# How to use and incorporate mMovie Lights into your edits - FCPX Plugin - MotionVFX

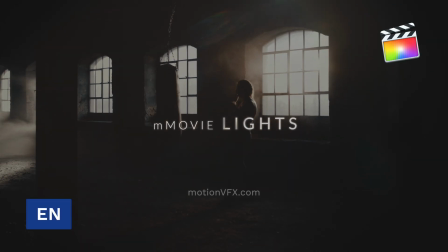0:01 Stanislaw here with another exciting tutorial all about mMovie lights.
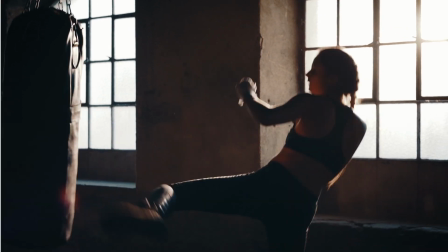0:05 It's a great new plugin that's all about cinematic lighting for Final Cut Pro with instant atmospheric lighting effects,
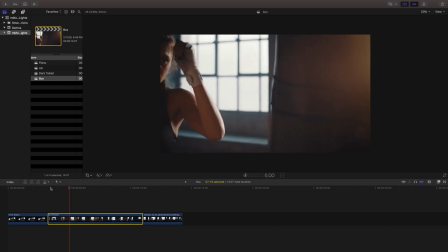0:13 soft and tasteful light rays, using drag and drop effects with easy to use on-screen controls.
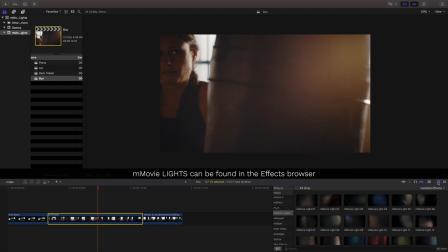0:20 Once installed, you can find them inside the effects browser of Final Cut Pro.
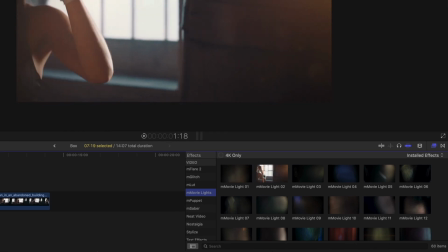0:26 After you've previewed your selection, choose one and drag it onto your clip.
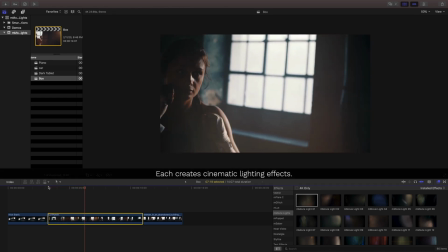0:32 Inside are 60 different presets to choose from to create instant cinematic lighting effects for your project.
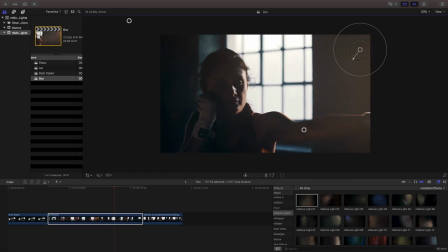0:38 Use your light center, vignette edge shadow controls to shape your scene.
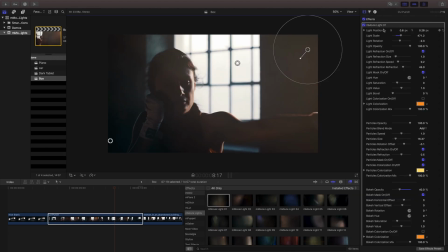0:47 Inside the inspector, you'll find that each template has the same published parameters. Near the top are the light controls. This lets you control the size, shape, intensity, and color of your light. Next are controls for our particles. They're small but create organic looking particle effects.
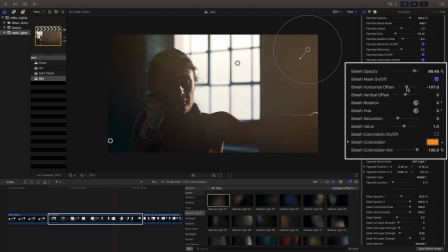1:08 Next are bokeh controls, letting you dial in the perfect size and shape of your bokeh. Our vignette controls will let us specify just how light and dark our scene may be.
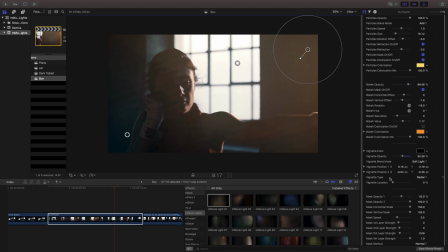1:22 If you can't find your on-screen control, make sure you zoom out your magnification. Below are mask controls. These allow you to manipulate the different ways that light can affect your scene.
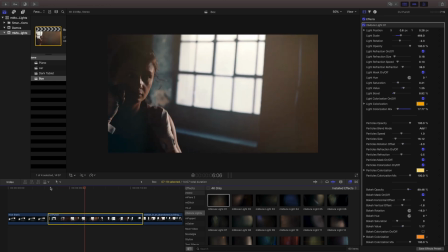1:35 After adding one of the effects to my scene, I'd like to increase the interaction of this a little bit more.
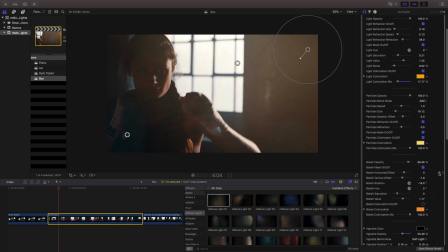1:42 My camera's moving, but my light isn't. We can animate all of our different features using keyframes inside the inspector.
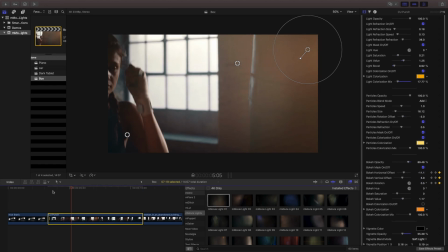1:52 Using this, I can create a natural looking movement to my different lights and the bokeh to make it seem as if it's part of this scene originally.
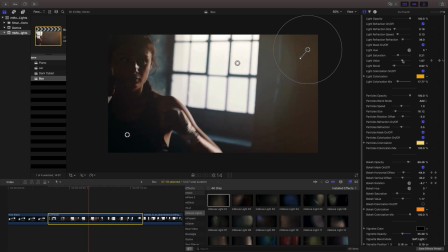2:01 By adjusting this light value as the natural light is coming through,
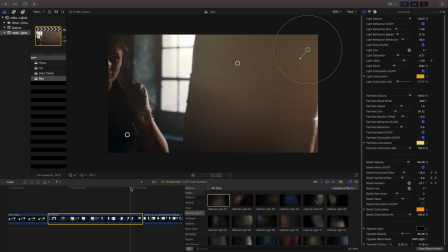2:05 I can help accentuate that and help shape the refraction of that lens.
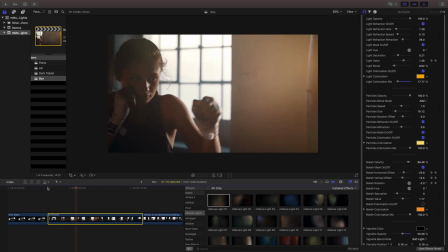2:13 Playing this back, now my light seems to work with the scene just a little bit better.
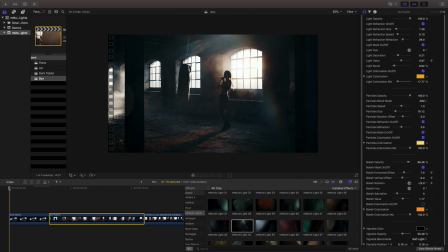2:23 Let's add this to a scene where the camera isn't moving. By default, I have a little movement in the scene. First, I'll move this into the position of where I feel it looks best. Then I'll change the refraction speed to a much smaller number.
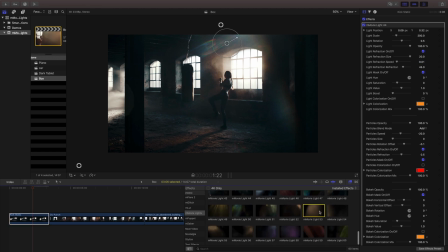2:44 It's easy to use multiple effects in the same clip. Just drag and drop a new one and make your adjustments.
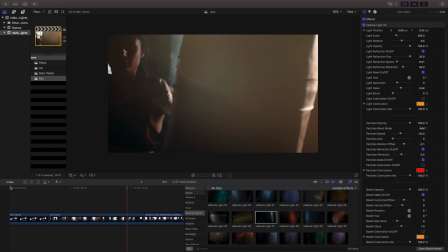2:58 Adding these different kinds of lighting effects and even multiple lighting effects can really create a lot of depth to my cinematic shots.
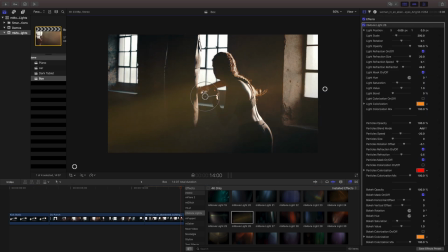3:06 Let's finish the scene by adding another light to my last clip.
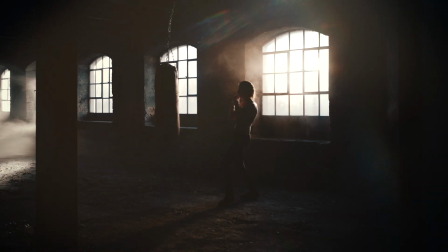3:13 So in just a few clicks, we've taken our scene from this to this. What will you make with mMovie lights? My name is Stanislaw with MotionVFX. For more great templates and tutorials, be sure to check out MotionVFX.com.
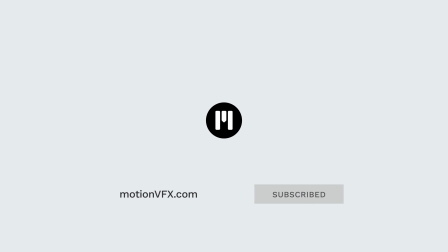3:28 See you next time.